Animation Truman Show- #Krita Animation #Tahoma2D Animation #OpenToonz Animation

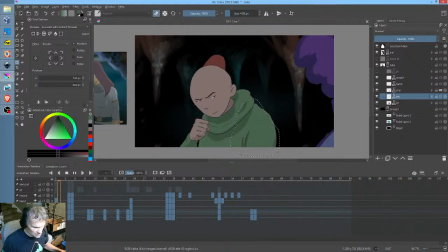Let's see what we have now. Okay, so now one thing that comes to mind, since we're just kind of refining this shot, is that we really probably want,
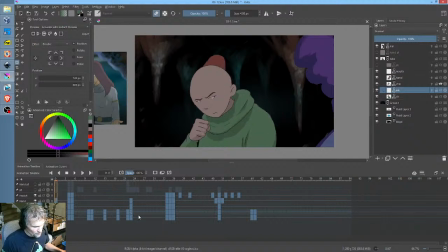first of all, this pose would be more effective if it had a blink. Yeah, right here, probably about there. So I'm going to say ink layer and color layer.
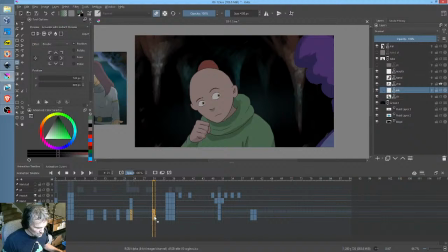Let's duplicate them. So it'd be boom, blink. And then, honestly, I could be wrong, but I think moving everything else downstream a little bit would be good.
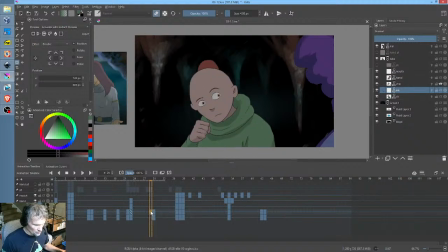So then right here, we're going to want to stick a blink in there. Okay?
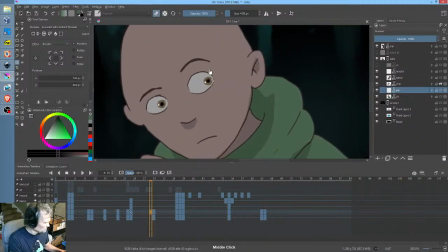So ink layer. Probably the easiest way to do this is just to erase. Okay, really? Am I in the wrong layer? I'm in the ink layer. Why in the world?
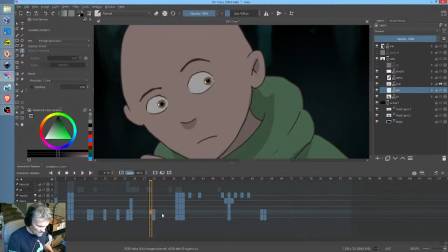Okay, that was weird. I'm in the ink layer, and yet it took out the color. That's really strange. Oh, I see what's wrong. I'm not in erase mode, stupid. Okay. Sometimes I'm just smart enough to know how dumb I am.
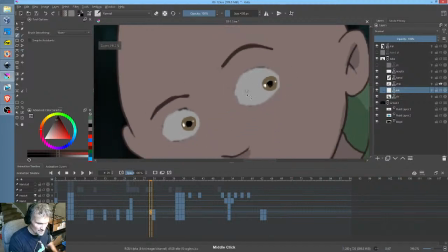Okay, so sample that color, hit the B key, and this is going to be easy peasy because all we got to do is just put in the blink like that over top of the color, and the pupils give us a nice guide for where to do it. And then we sample that color, hit the G key, and change the color.
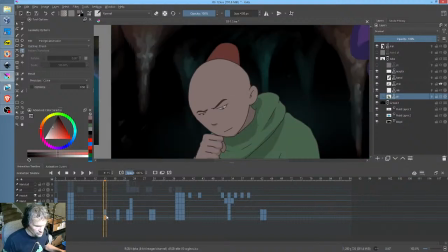So now that should be, I like that.
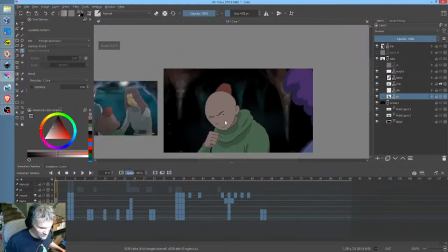See, now that's got some sparkle to it. That's got some life to it. Little things like that can be quite nice.
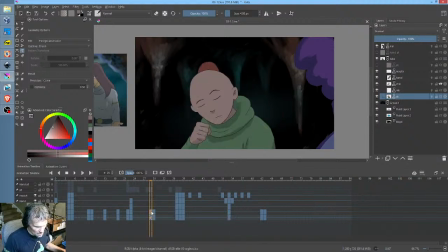Okay, and so now here's the thing. This really should go here too. Before you get this recoil and then a move, especially with a tween, it really makes sense to have a leading blink.
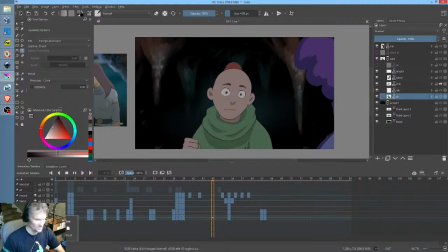Okay, so we're kind of getting into more sophisticated animation technique here, really, that I usually don't do because I'm always locking myself to that, 8 frames per second. So now, Tom, the shot you just worked on has a black gap between the arm and the body.
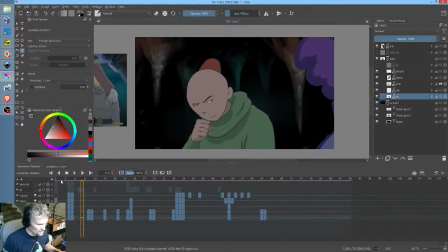I know what you're talking about right there. You're talking about that. That was actually intentional.
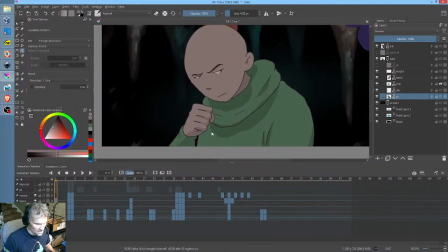I would kind of agree with you, though, that it probably doesn't look that good, but that's actually intentional. That's just the background showing through. So we could try doing it this way.
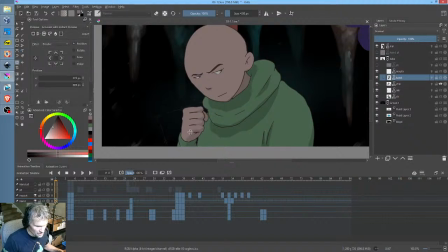We could actually have his hand like that, and then, I will say that
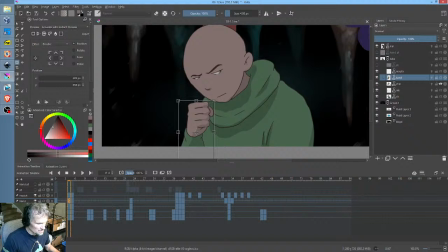the thing about 12 frames per second is it's way more forgiving than 8 frames per second in terms of just everything's on the screen for, I guess 50%. Well, I guess mathematically it'd be 33%.
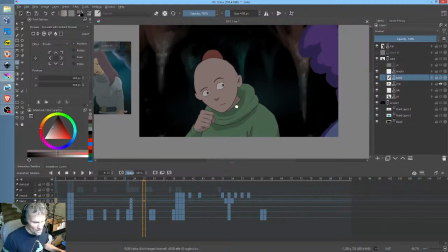But anyway, everything goes by quicker, so you can really get away with more in terms of little tweeny things.
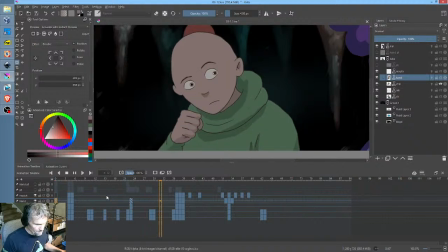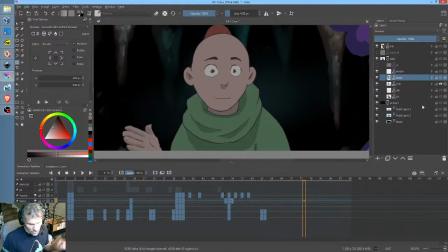Okay, and so since I'm being picky here today, I actually want to additionally look at the hand layer, right? I mean, of course, we could kind of get away with it here,
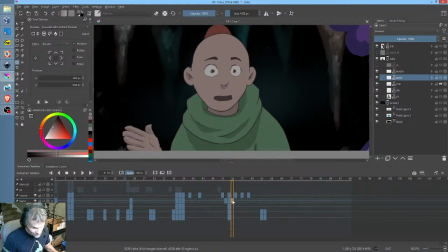but because it's a 1 frame tween at 12 frames per second, but here we probably want to be a little pickier.